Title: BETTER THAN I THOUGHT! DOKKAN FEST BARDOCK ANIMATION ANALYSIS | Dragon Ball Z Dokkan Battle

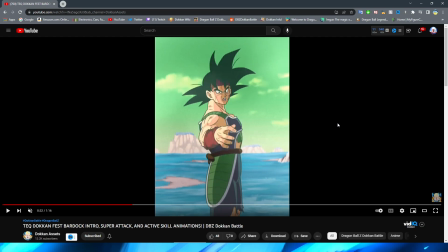11:22 going from this to this is very weird I think it's definitely partially because his hair has such a drastic change right you go from these two big head spikes here to basically one and then
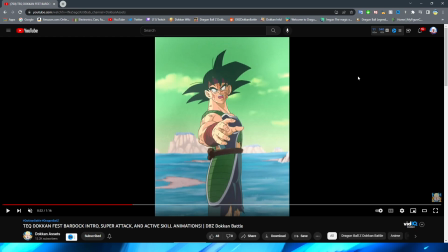11:38 that other one being sort of merged with that other one i understand that it's supposed to be like the perspective that you're looking at his hair but it's still very jarring going from this to this i think it doesn't help as well that there is
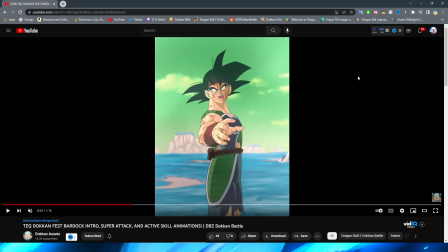11:51 a clear art style difference in between these two shots right like they look like they could maybe be from the same scene but this has a lot thicker black lines to it right it has a lot different shading a lot darker shading in a lot of areas than this one does, right?
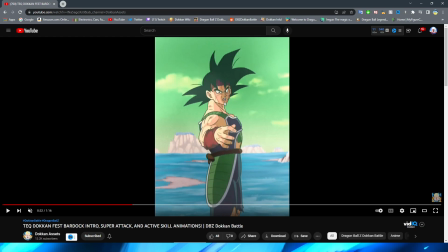12:06 A lot of lighter shadows here. The lines are a lot less dark and also just the shape of his head in general definitely looks a lot different there. It's just a very weird transitional shot, right? I think it doesn't help that his hair overall looks a lot bigger here before we get to this shot where it looks a lot smaller, right?
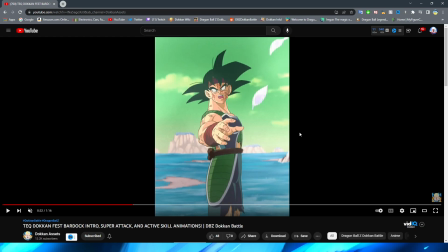12:22 But after that sort of jank transition, I do really like the rest of this. The petals floating by look really really good i think they did a very good job with those right bardock sort of reaching out looks really
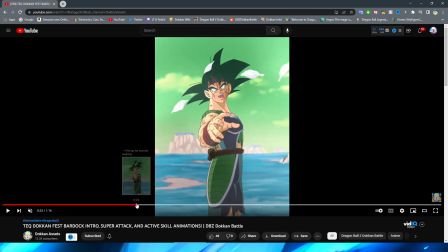12:36 really cool right you can see a lot of nice minimal hand movement here i want to get that in actual slow-mo right look at his fingers as they sort of like adjust a little bit i think that looks really nice that's sort of bardock like you know that kind of like anime stuttering like stunned
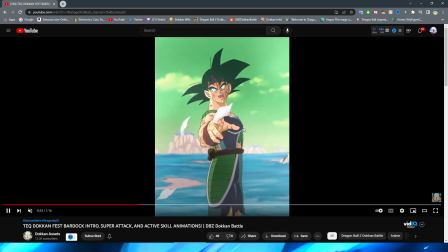12:52 sort of thing right i think they absolutely nail that pretty well now this with the hand is a little bit weird here because I think that the zoom in is okay but then once we get to about here things start to get a little bit weird because this almost looks like too big for the
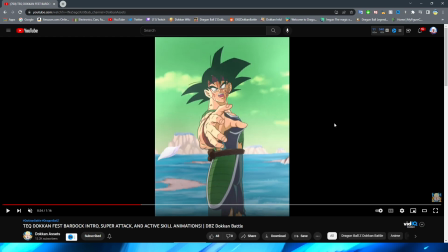13:09 perspective obviously this is supposed to be the type of thing where you're closer to his hand so it looks bigger and Bardock looks farther away right however this transition from this hand to this hand not it in my opinion I think there definitely should have been him actually
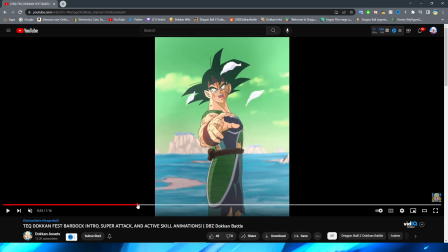13:25 opening his fingers right because the weird thing about this is we saw that just moments ago where it looks like that his fingers are actually moving as fingers would right where his hand actually like opens up a little bit right and his fingers move a little bit more properly but then we have just this this is literally going to be that vibe check the
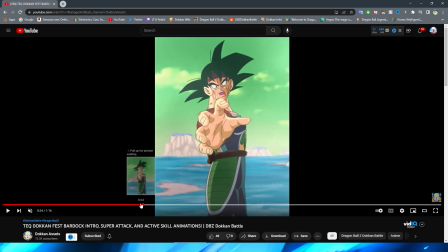13:46 meme when bardock's hand is like zooming towards the camera um but yeah i don't know the jank hand transition is just a little bit jarring for me personally we do have it zoom a little bit farther into the camera his hand shaking a little bit i think they do a good job of that for sure you know emphasizing that sort of like what's happening type of thing right
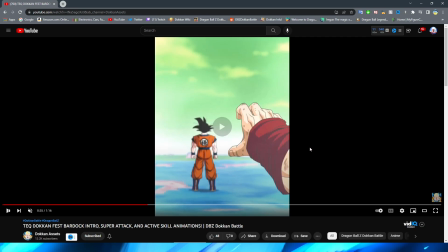14:05 we have bardock's hand reaching out for goku here again a very nice shot of goku coming into focus once again this shot of goku
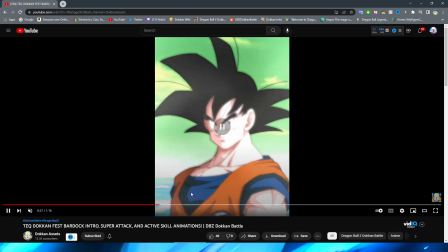14:15 turning around i think is basically perfect right they do a very good job of having him actually turn around it looks a little bit weird in the two-time speed but I think for the most part right if we take a
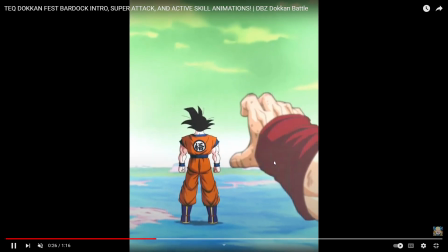14:26 look at this in the regular with him turning around it actually looks pretty fluid right there is maybe a little bit of choppiness in there
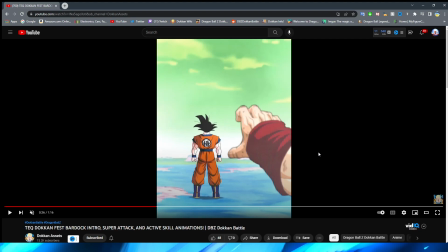14:33 but I think it kind of adds to the sort of like ambiance of what's happening in this screen this scene
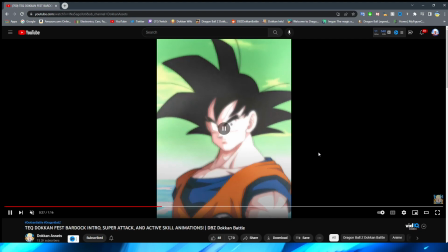14:41 right where it's sort of like you know he's turning around very slowly almost like slow-mo in Bardock's mind right there maybe could have been some more frames in there but overall I think it's okay this though with Goku sort of turning into this white or like kind of bright light sort of thing right I think that that
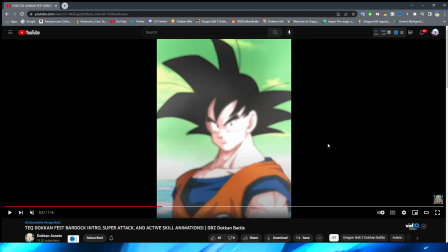14:59 definitely looks really really good right this sort of like flash almost this flash of white light that sort of envelops Goku as he's just sort of bright
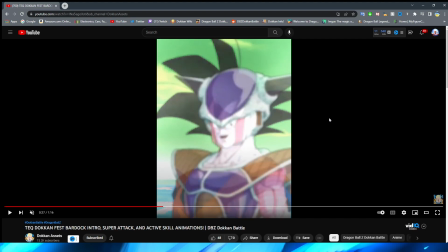15:10 and it's kind of like hazy as it turns into of Frieza, right, with Frieza fading in, right, Frieza also coming in,
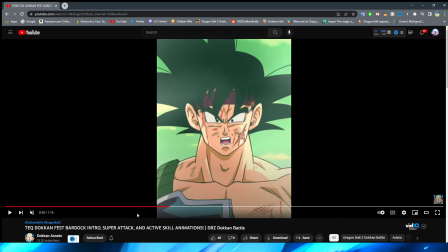15:17 faded in, and then his asset actually fading into focus here, right, I think looks really,